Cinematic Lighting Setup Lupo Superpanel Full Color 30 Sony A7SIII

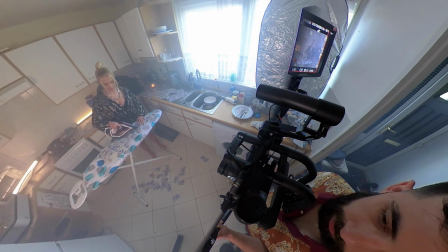(4:27)
had some nice light coming through the kitchen i did black out half of the window so we don't completely
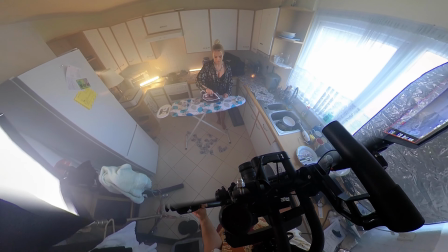(4:35)
light up the room and for a fill light we used the super panel 30 at daylight temperature
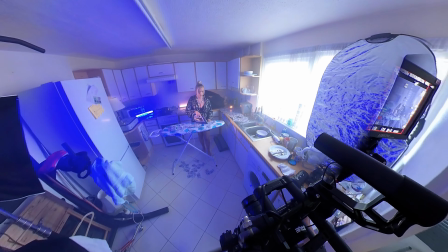(4:40)
but i also experimented with different lighting setups but i ended up using the daylight temperature look
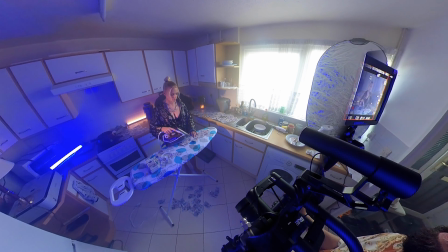(4:45)
because it looked the the kind of most natural and for the background light i added one estera and one quasar science tube both set to 2800
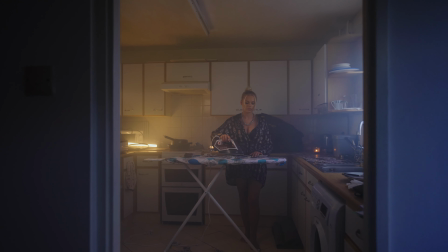(4:54)
kelvin temperature had i used the nova it would have probably taken me a bit more time to move it around because it's such a heavy light the
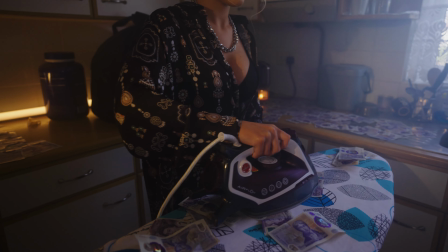(5:02)
nova is slightly more expensive than the lupo the nova sells for about 1600 or 1700 i believe and the lupo is around 1400 so if you don't need the extra brightness this might make more sense the other big advantage
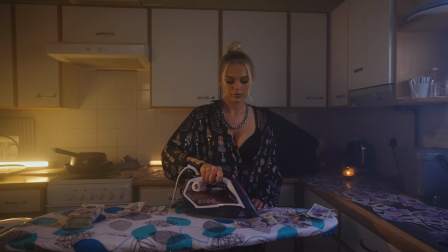(5:19)
that the nova has is the ability to control the light via your bluetooth
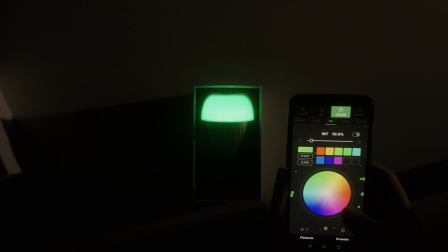(5:24)
so you can just connect to your light through the aperture
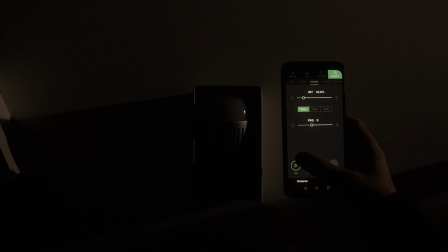(5:29)
sidus app and you can control it quite easily with the lupo you can only control it at the moment from the controls on the back of the unit which are over here and it's not too bad but let's say you've set up
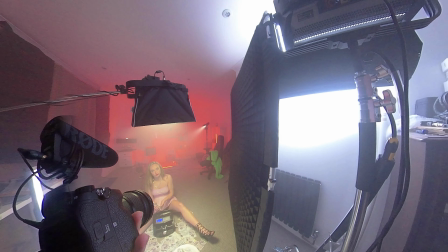(5:44)
overhead and you want to change the lights out then you're going to
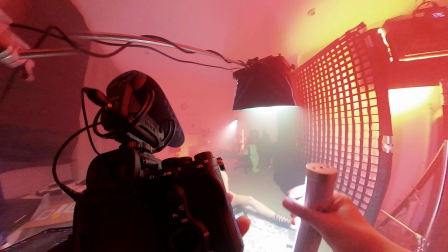(5:48)
have to now take it down change the light and put it back up so
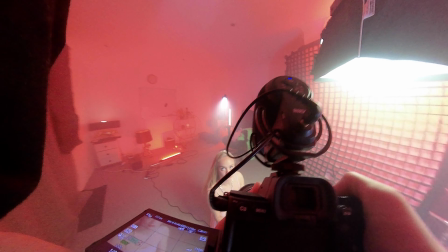(5:53)
you know it's not perfect I did speak to Lupo and they did say that they are working on an app that they'll be releasing soon and you'll be able to control it via remotely via I guess Bluetooth again so yeah so hopefully this is gonna be out
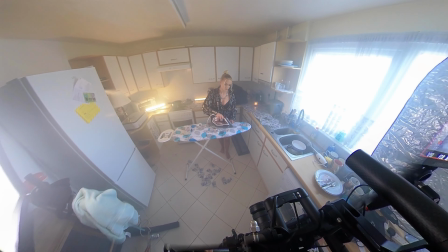(6:10)
soon and that will make life a little bit easier this brings me to the end of this video if you have any questions please let me know I'm also working on my
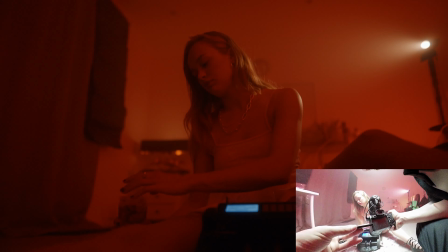(6:18)
filmmaking course which will be out very soon I'll put the link to that in the description below and yeah I'll see you in the next video